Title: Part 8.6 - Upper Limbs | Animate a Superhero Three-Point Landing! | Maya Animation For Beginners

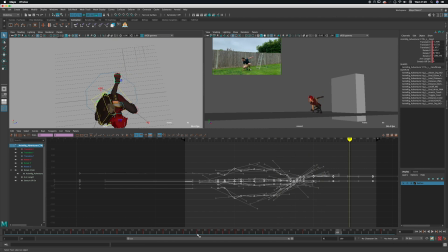[20:46]
Okay, so I can see when it's knocking back here, it's quite slow actually moving.
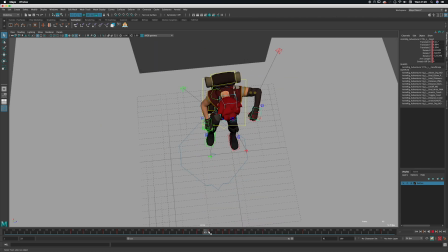[20:52]
It's quite slow when it locks. So I want to make that sharper.
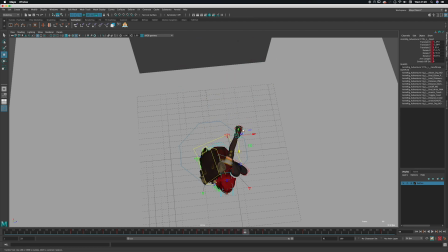[20:58]
So which means I'm going to get over to the right here sooner. But I'm not going to go quite as far as this because you can see it's hyperextending and it's breaking. So it's a good way to look at it from above here.
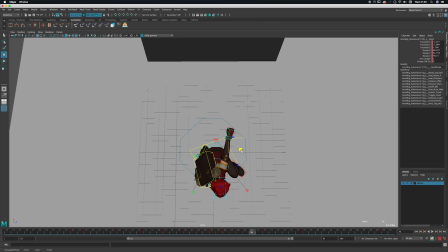[21:19]
And I'm just using these box axes so that I'm only moving in translate X and translate Z at the moment. I'm just going to have to go frame by frame so that I don't get this pop in the elbow.
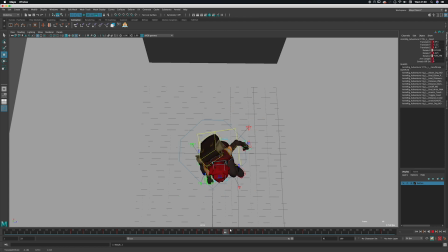So again, let's just pull this back so we get slightly straighter on it.
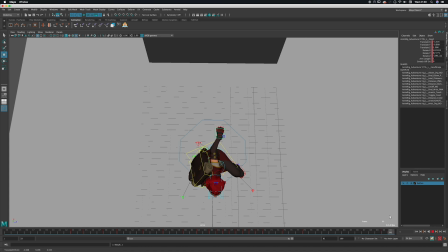[21:56]
And I'm going to copy 78 to 90, just middle mouse.
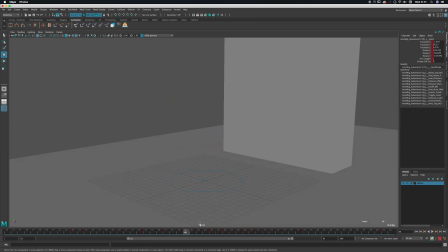[22:04]
Let's have a look in the camera.
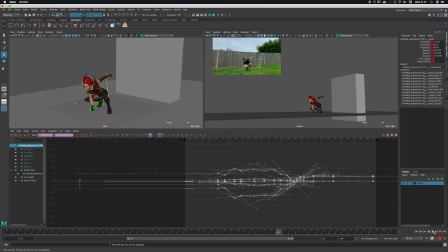So it's starting to feel
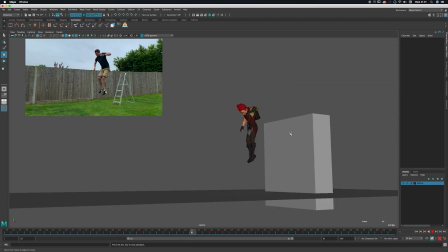[22:21]
harder, but it's obviously just locking in the air. If I look at the reference, it's getting to that locked point sooner. It's got more contrast, so let's get some of that in there.
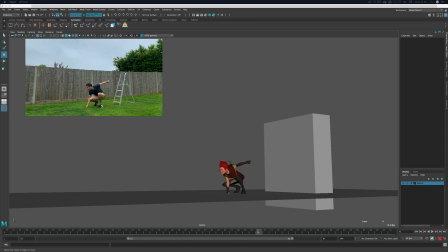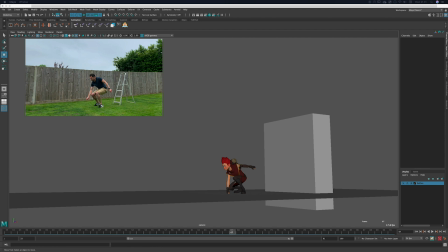Okay.
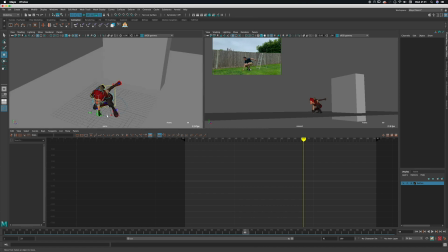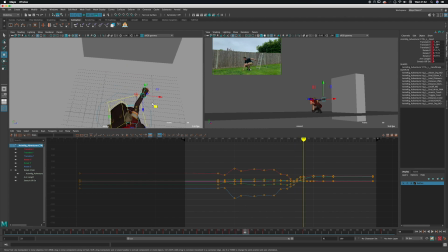[23:06]
So it looks like 69 was where we wanted to. I'm kind of getting there a bit sooner than the reference. Again, just to exaggerate that moment.
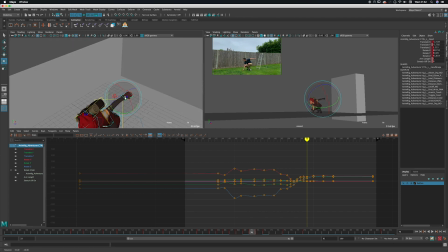[23:23]
Just going to have that wrist overlap a little so that the wrist rotation just carries on
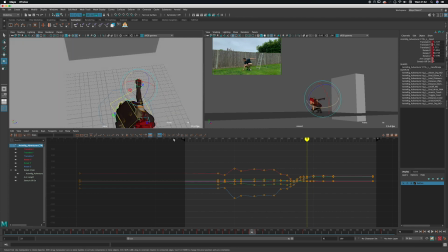[23:33]
after the arm itself has slowed. Delete this key because I've just adjusted 70, so 71 wasn't feeling great because it's moving back over to the right, and then I can move it slightly over to the left and straighten out a touch on 72.
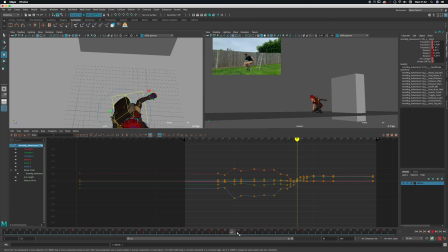Just let that wrist almost ricochet back, so it goes over to the left.
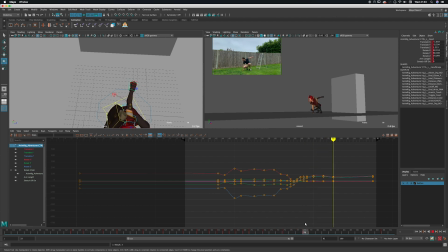[24:09]
It's going to ricochet back and rotate right. And then here we just got it so it's static, so I just want to add a key somewhere in the middle here, just so that it doesn't stay so still and feel so unnatural. It feels quite robotic.
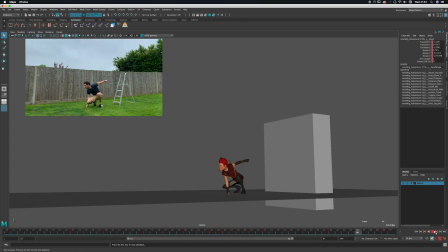[24:31]
So that's starting to feel better. Doesn't quite have that snap yet. I think it's because we don't
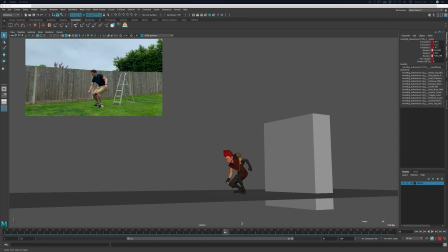[24:46]
quite feel that arc. So let's see if I can
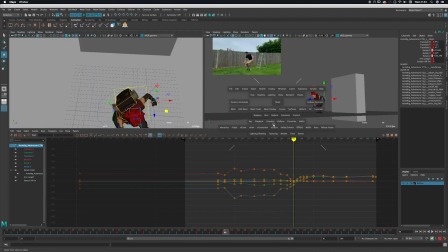[24:56]
just going to track it in the camera view a little bit, just bring it down.
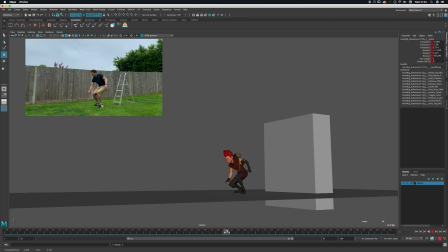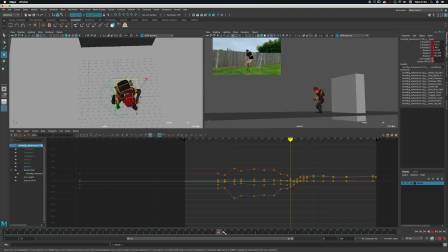[25:20]
So I worked in the camera view, and now I'm just checking from above just to make sure the arm is actually feeling like it's moving from the upper part of the arm, which it wasn't, it was just collapsing a little bit. So I'll straighten it out slightly.
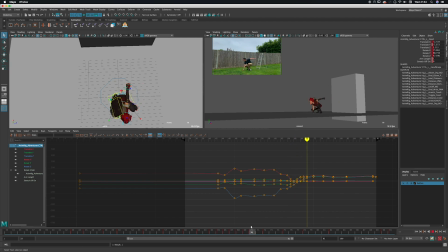[25:42]
How's that feeling?
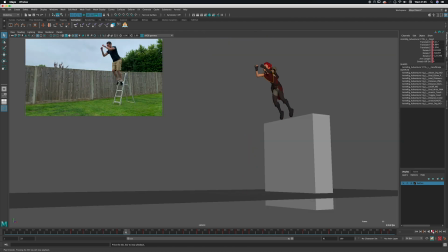So it's feeling better. I'm just not getting that snap at the end, so I think it needs to go up and then it's going to have to come back down just to make it feel as though it
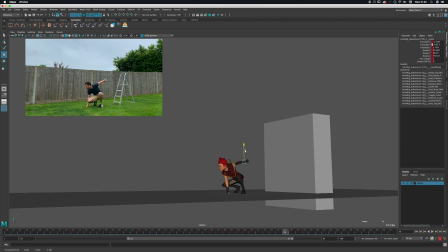[26:02]
reached its peak and ricocheted a little. That's the idea. It's not fantastically well resolved yet because it feels a little bouncy,
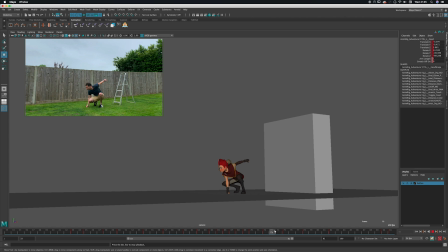[26:22]
and I think that's because it is literally bouncing, so it goes up and it comes down and it goes up again. But let's just have a look at the Y so that it doesn't,
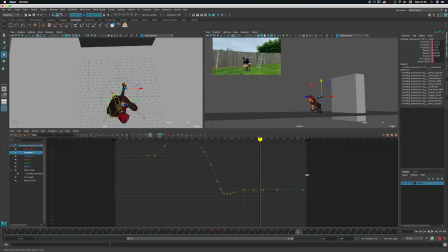[26:31]
if we make it so it doesn't go up again, it just settles down.
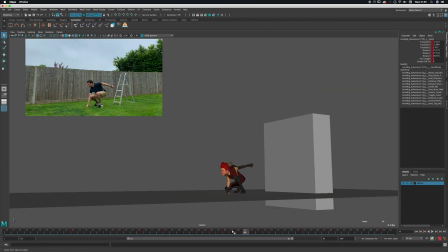Just looking at that against the reference again.
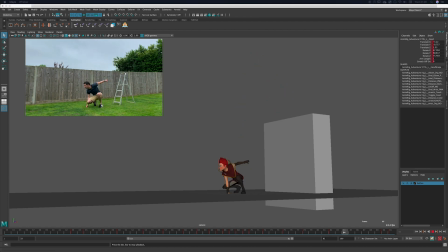[26:56]
I think that's feeling, we're almost there. It's just, again, that down just feels, I think maybe it could be slightly softer.
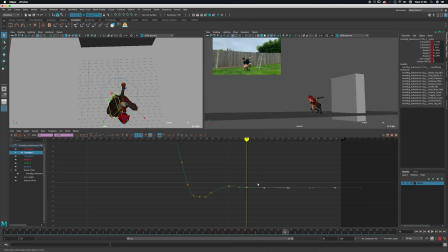[27:08]
I'm just going to raise this a little and just make sure our curves, just go through and just tidy some curves up a little.
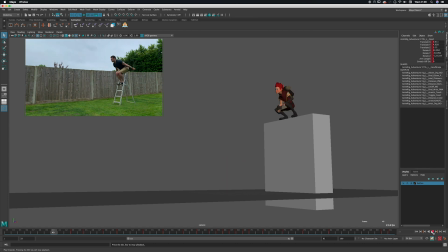[27:22]
There we go. That's feeling better. So it feels like we've got some snap in there, but it's not so hard that it feels unnatural. It's got some more physicality to it. If you can start to feel some skeleton under there that is locking out, that reaches its natural limit.
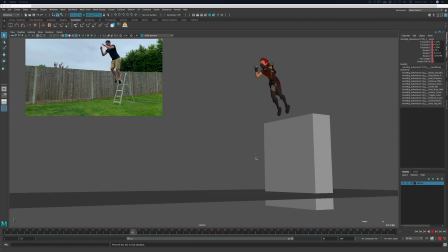[27:43]
But his arm's not stuck in space, it's not stuck in one spot like he's got a pin stuck in it and it's stuck in the air. It feels like he's holding his arm up. Okay, good.
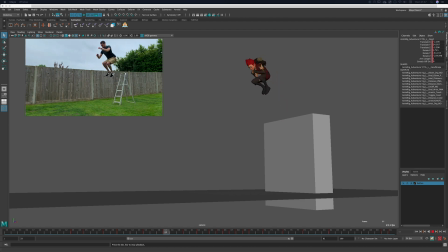Now let's just have a look from some other angles, because I think we're getting to a point where I'm pretty happy with that for the moment.
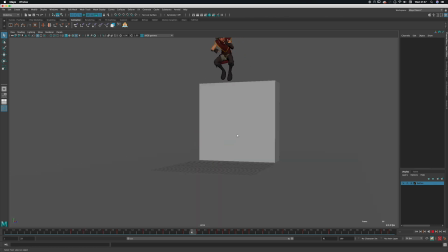[28:18]
That feels pretty good. Got a nice punch into the ground, the arm hits back.
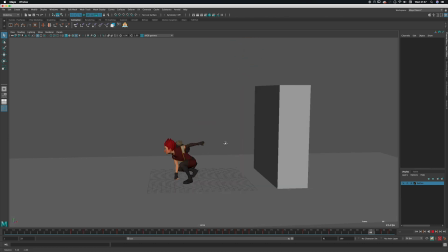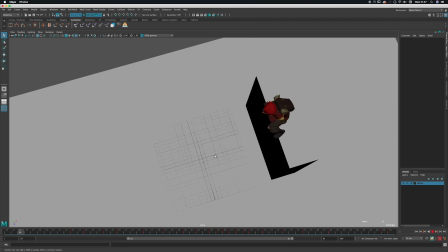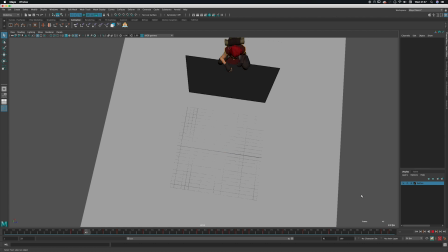[28:35]
Maybe a slight, notice a little pop in the elbow, there it is. So because the hand overextends and then bends again here,
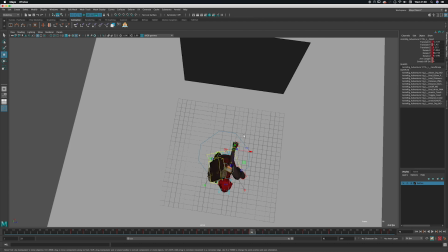[28:48]
it feels, that's what feels slightly unnatural. So I'm just going to add a bit more bend, just a slight bit of bend into the arm. And hope that doesn't break our feeling of snap.